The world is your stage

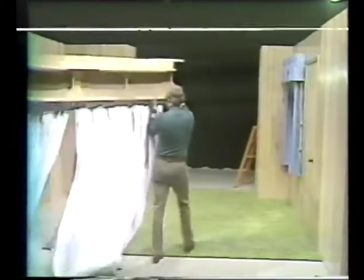This can also be the start of a drape area.
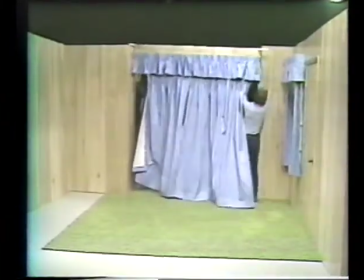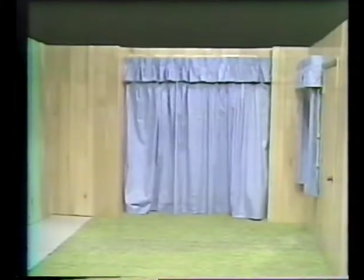When the drapes are in place, our mind assumes that there's a window behind.
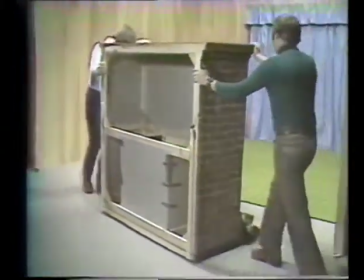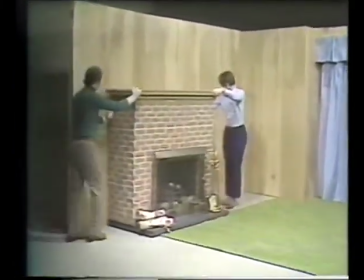Simple framing covered with plastic brick gives us not only the texture, but the warmth of a fireplace.
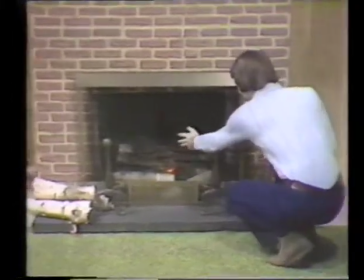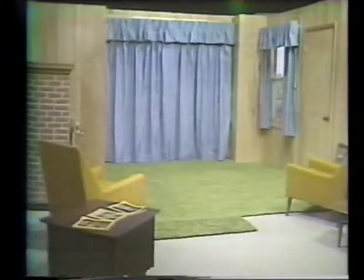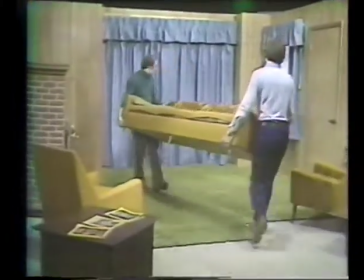Placement of furniture is dictated by our script so we can avoid awkward crossings.
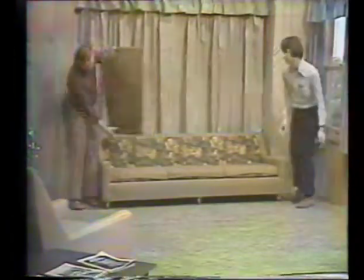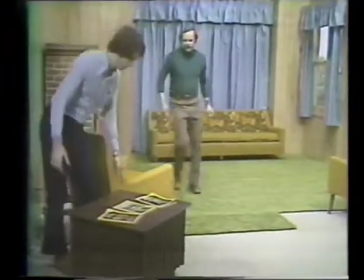Sometimes you can rent furniture from office supply firms for a small percent of cost.
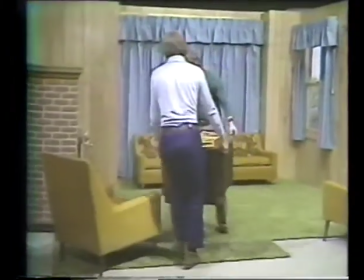It might save a lot of scrounging around as they'll deliver and pick up.
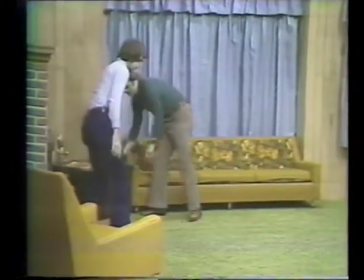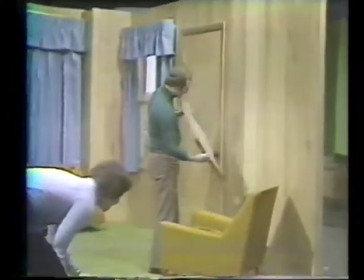Now that we have our basics in place, it's important to dress our set with props.
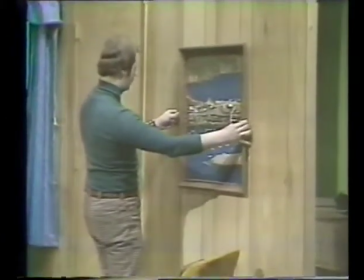Pictures should be selected for size, color, and feeling for the type of mood we're trying to create.
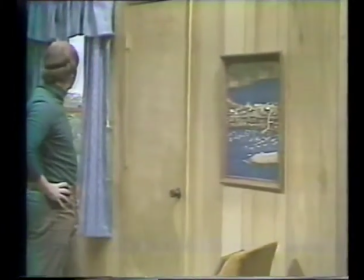Watch out for pictures or any props that command too much attention.
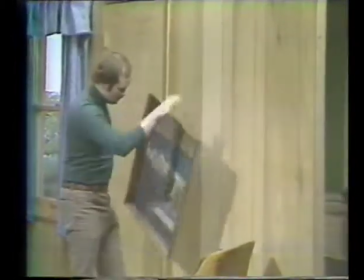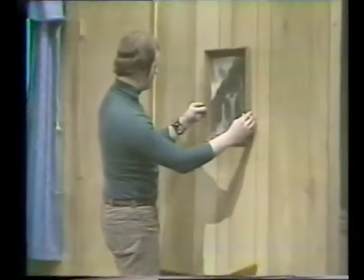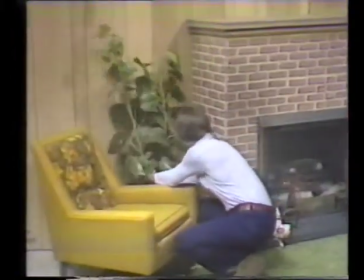Plants fill corners nicely, but watch the monitor to make sure they don't grow out of the talent's head.
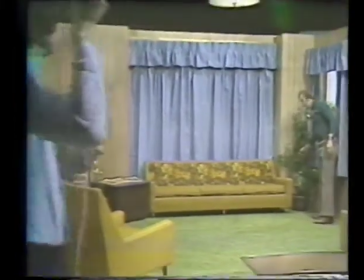Hanging pieces help create believability, but don't let them upstage the talent. it.
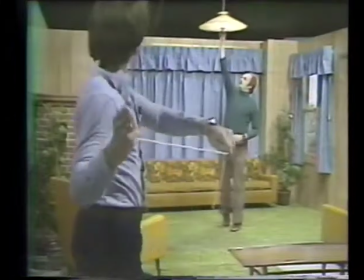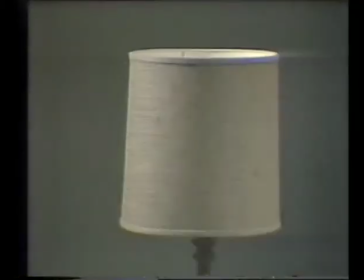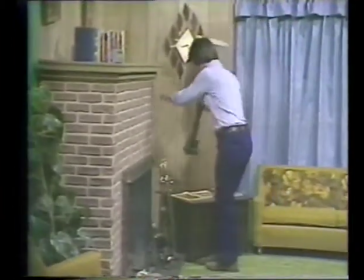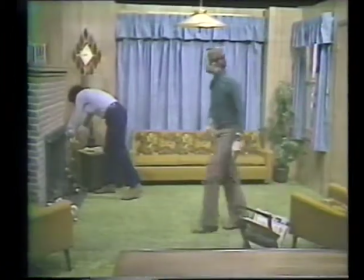Dress the rest of the set with just enough to make it believable and not overpowering.
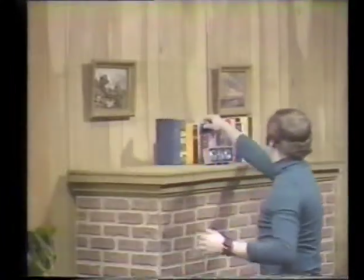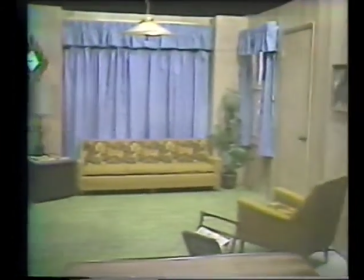A set that doesn't work is worse than no set at all.
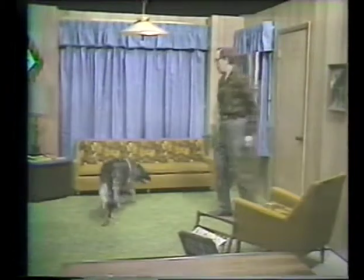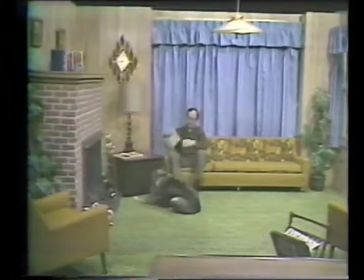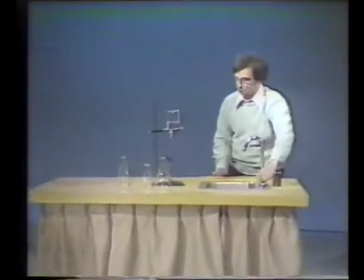And speaking of working, if you need appliances that work like a sink or shower with running water,
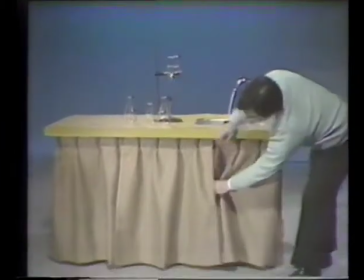you can rig a temporary setup by connecting to some nearby outlet.
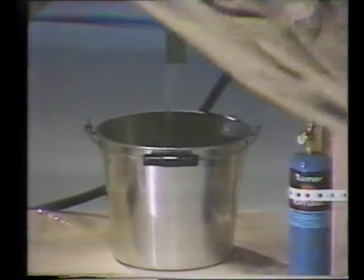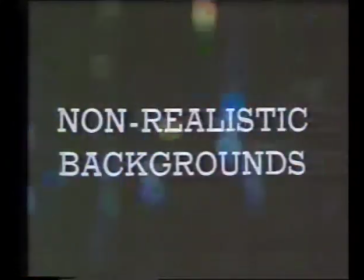For many situations, for many scripts, a realistic setting is not appropriate.
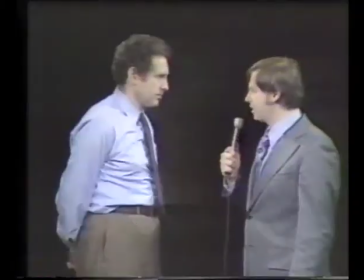Sometimes no background is desirable.
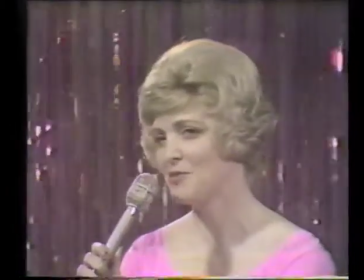Or a stylized abstract background sets the proper mood.
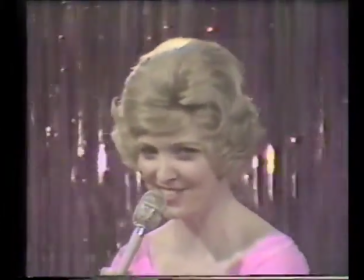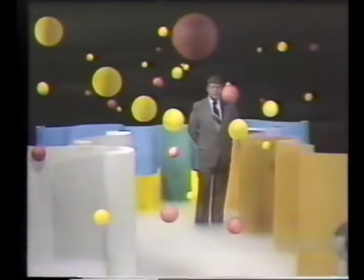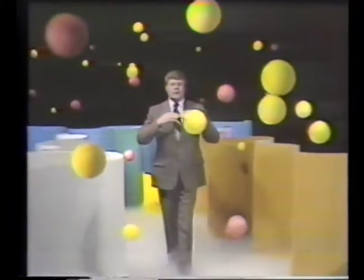These types of settings are challenges to your imagination to produce something appropriate and striking
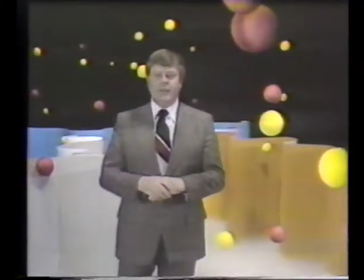using inexpensive readily available materials and as quickly and simply as possible.
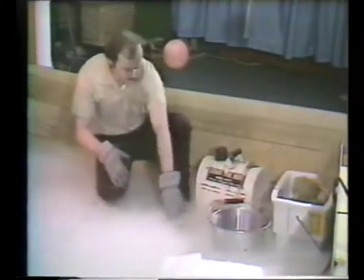A fog can be made by blocking off an area and then pouring hot water over dry ice.
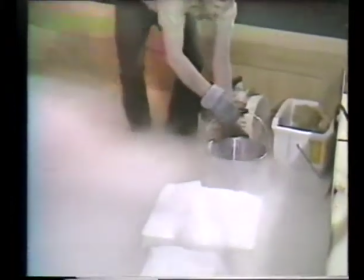A wallpaper steamer might be of some help in moving the fog where you want it.
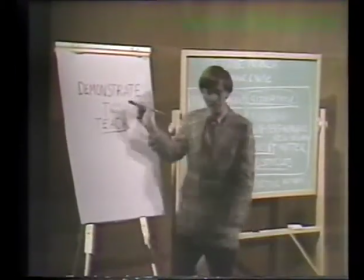Sometimes a set is needed to satisfy special functions of display and demonstration.
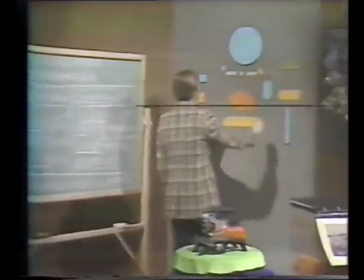With a hook and loop board, prepared artwork can be moved around spontaneously.
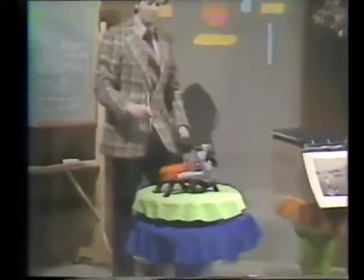A turntable lets you display objects from all sides.